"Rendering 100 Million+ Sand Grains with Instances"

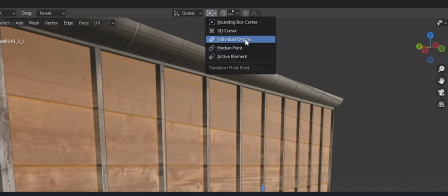289s
If you switch over to individual origins here, you can rotate every face independently.
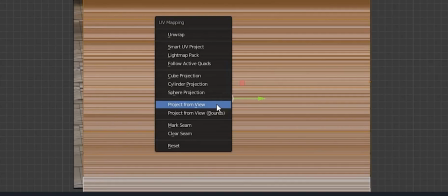296s
Extrude out the side to add depth and UV project the same shed texture and repeat the process on the other side.
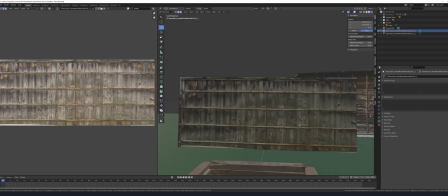304s
For the fences, I'm using the exact same method, loop cuts and extruding.
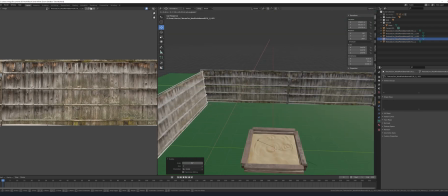308s
I place them around freehand because I don't want them to be perfectly aligned. I even change the mesh in parts for variety.
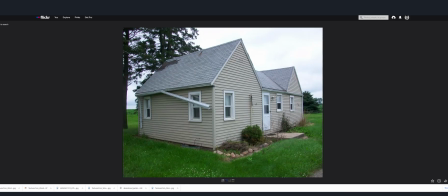316s
Next, I went on Flickr and I found a normal looking house.
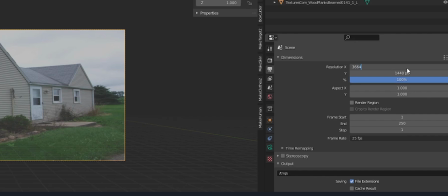320s
Add that image to your camera under background images and then adjust the resolution of the scene to match the image.
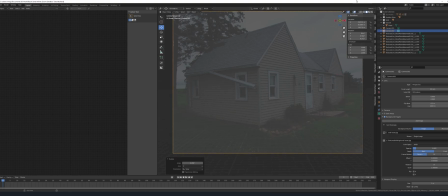328s
From there, I aligned the image using the floor grid and adjusted the camera focal length to match as well.
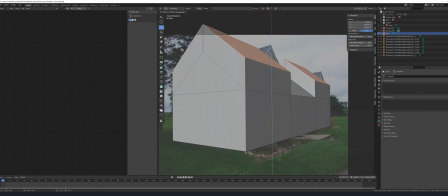335s
Using a cube that isn't default, I modeled the rough version of the house just to match the shapes.
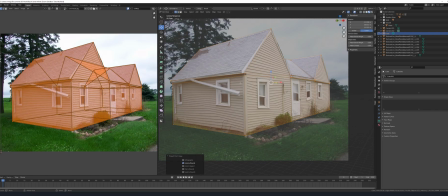342s
Then I unwrapped it by projecting from view.
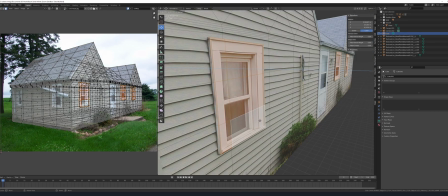345s
Using the tried and true extrude and cut method, I made the windows and gave them their own glass material.
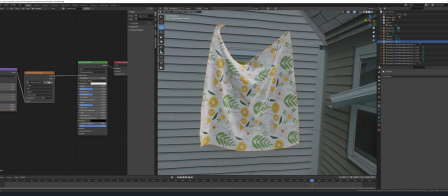352s
I even added a small cloth curtain behind the window even though you might not see it.
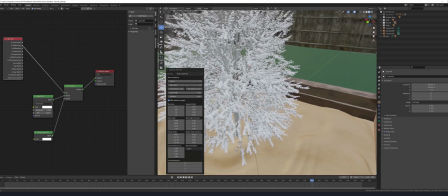358s
I knew I wanted a tree casting a shadow onto the scene. The sapling addon will do for a background object.
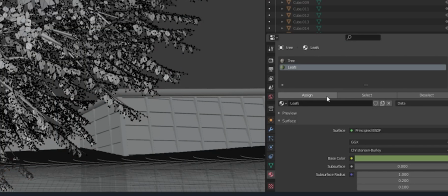364s
Once in place and textured, I assigned the leaves to their own vertex group and applied a deformed modifier to them. I use this to animate blowing leaves. Okay, now it's time to make our sand grains.
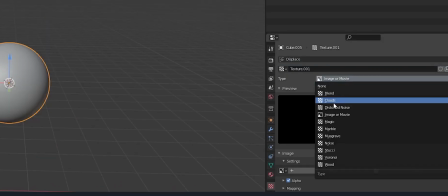376s
Place a quad sphere and add a displace modifier. Add a cloud texture and adjust.
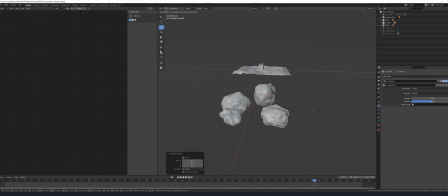382s
Make sure to set the coordinates to global, so all we need to do is move the sphere and adjust the size to get new variations.
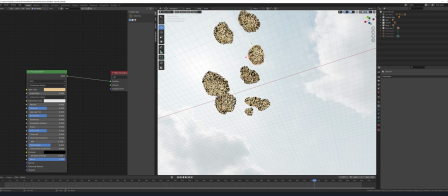390s
Now add a material to them. Sand grains are really really tiny so they're pretty much almost translucent.
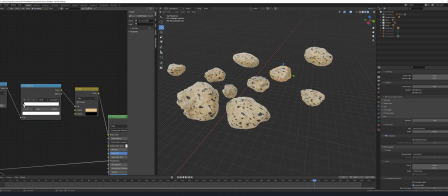397s
Add in some noise displacement and some speckles of different color for further detail.
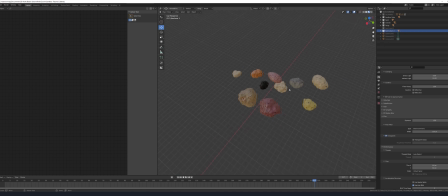402s
Then change the color of each grain. Now duplicate the collection and apply a decimate modifier to the grains in this collection.
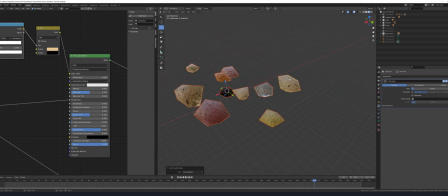410s
The grains in this collection have a really low level of detail so they're going to be the ones that spawn in further away from the camera.
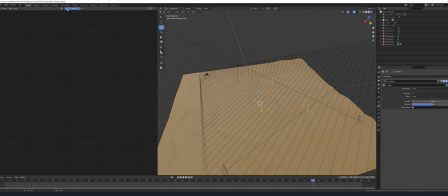417s
Now append the node tree I provided or you created. It should bring in all the assets like the camera and the mask with it.
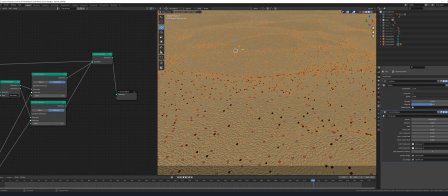426s
Assign the collections to our sand grain collections. If you turn off one of the groups, you can see where they're different LODs come into effect.
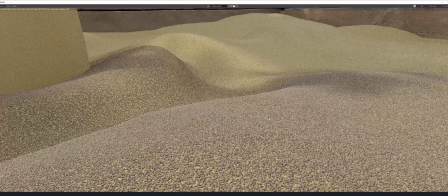434s
Here's a test render. I need to make the grains smaller and have them fill the entire view.
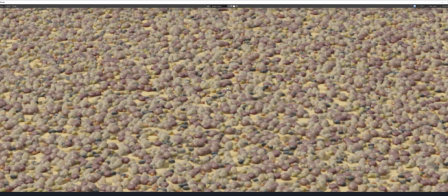440s
As you can see, the grains are all at one level as well. So we need to give the illusion that it's sand all the way down.
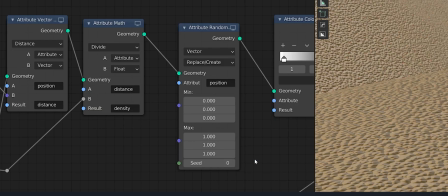447s
To do this, I added in an attribute random node set to position and then I added a slight random variation to only the z-axis.
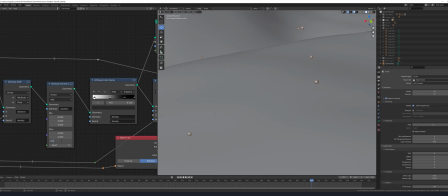456s
Don't make this number too high because then your sand is going to be floating off the ground.
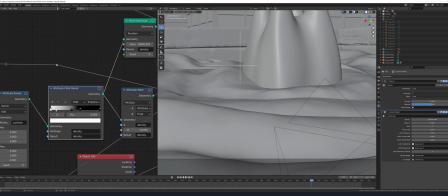460s
Okay, next I set the instances to an insane amount and then I adjust the falloff I need for every single shot. So when rendering this the close-up shots took a lot less time than the far away shots and this
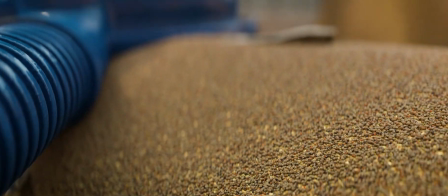474s
is because we can use the geometry node setup to adjust how many particles are actually being created. When we're close up it doesn't need to be that much. You can cut it down quite a bit. Of course on the wide shots it's going to take a really long time to build all that geometry for each frame.
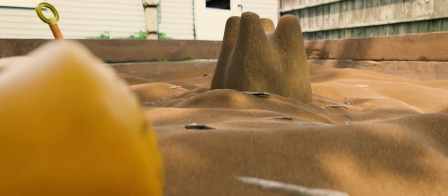492s
It took around 20 minutes per frame to render and only two of those minutes were actual render times.
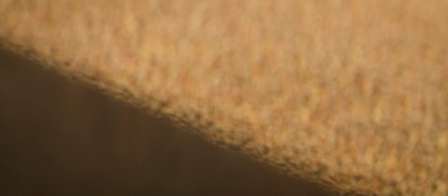498s
The rest of it was just the scene compiling all that geometry. As geometry nodes and cycles X continue to improve.
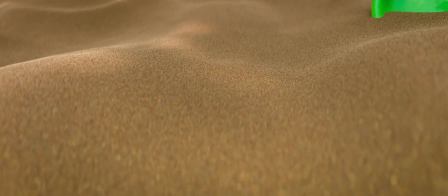506s
I think those two things are really turning Blender into a major major player and quite the powerhouse.
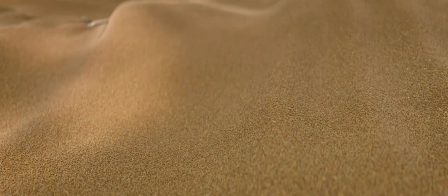513s
If you like this tutorial please like and subscribe or consider supporting me on Patreon. If you do though I suggest you pick the lowest tier because I don't have much on there yet and I can't justify the higher prices for the upper tiers. With your support I hope I can spend more time doing this and I can bring you more great tutorials or just entertaining videos.